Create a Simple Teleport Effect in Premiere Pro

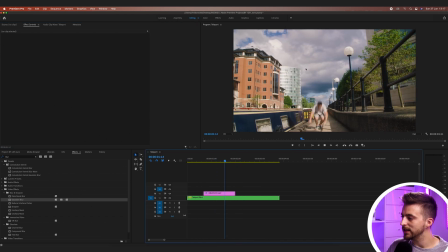747s
The great thing is though, because we've stacked all of these effects on top of each other now,
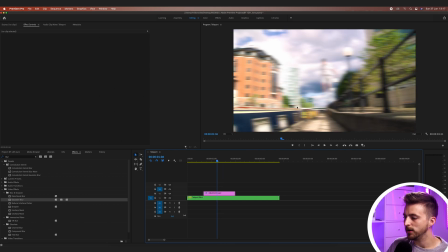752s
so we've got these general levels adjustments, we've got the blurriness, and then we've got this strobe light effect coming in here. You can't actually tell that the background is changing. So because we've got a little bit of movement in the clouds, cutting from the one shot to the second shot, we're seeing a little bit of movement back there.
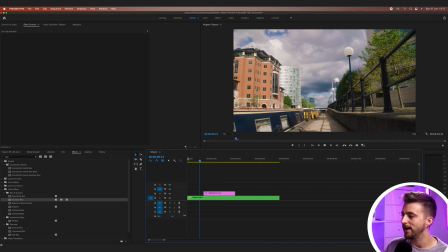767s
But these effects are basically hiding that ugliness at the back there, which is great. And then of course as well, if you had assets like particles or smoke, then you can always just go ahead and add those into your teleport pre-comp or your nest.
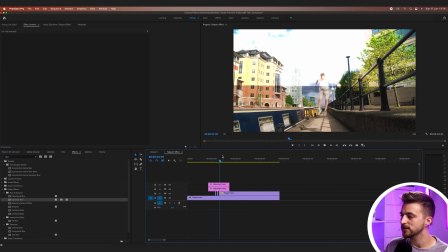781s
So you just go into this nested sequence and drop all of your assets on top of this. And then when you go back to the teleport nest, that is going to look really awesome. So as you can see in this example, I've got these sparkles here. So this is just an asset that I downloaded from Production Crates. This isn't sponsored by them, by the way. These are just a really awesome company. I love downloading their assets because it really does make these sort of effects really come to life.
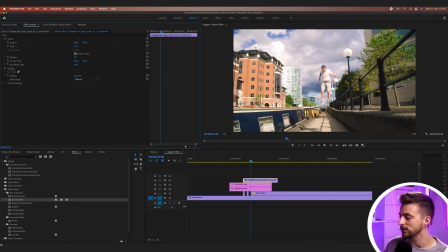804s
So I just throw that into here. I just decrease the scale down a little. Move that on top of the teleport effect like this.
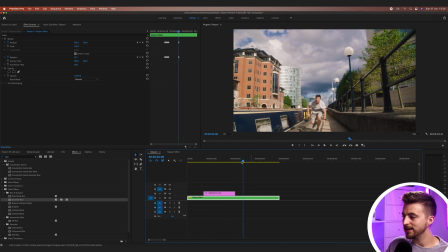811s
So as you can see, the effect looked really cool before, but just adding these particle hits on just really helps to bring this effect to life.
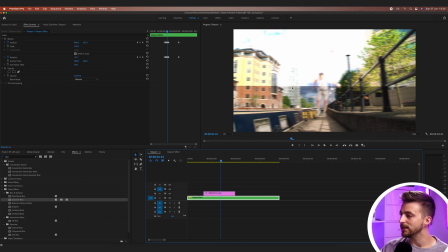818s
Of course, you can always adjust the level so that you have more yellows in there so that it leans towards that flash color as well. Or you could stack in some more effects so you could add smoke hits or muzzle flashes, whatever you want to add in there. And that's really going to help to bring this effect to life. Of course, I'm just going to turn those particles off.
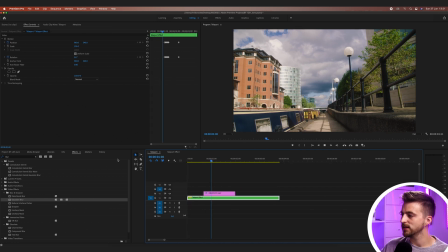834s
So we'll turn those off, go back to our main composition, our main sequence. And even without those effects, this effect looks really cool. So whether you decide to add those extra assets in or you just keep it at this basic effect here, this is a really awesome and really effective teleport effect. So there you go. Thank you ever so much for watching this video. I really do appreciate your support and hopefully I will see you on the next video. See you there.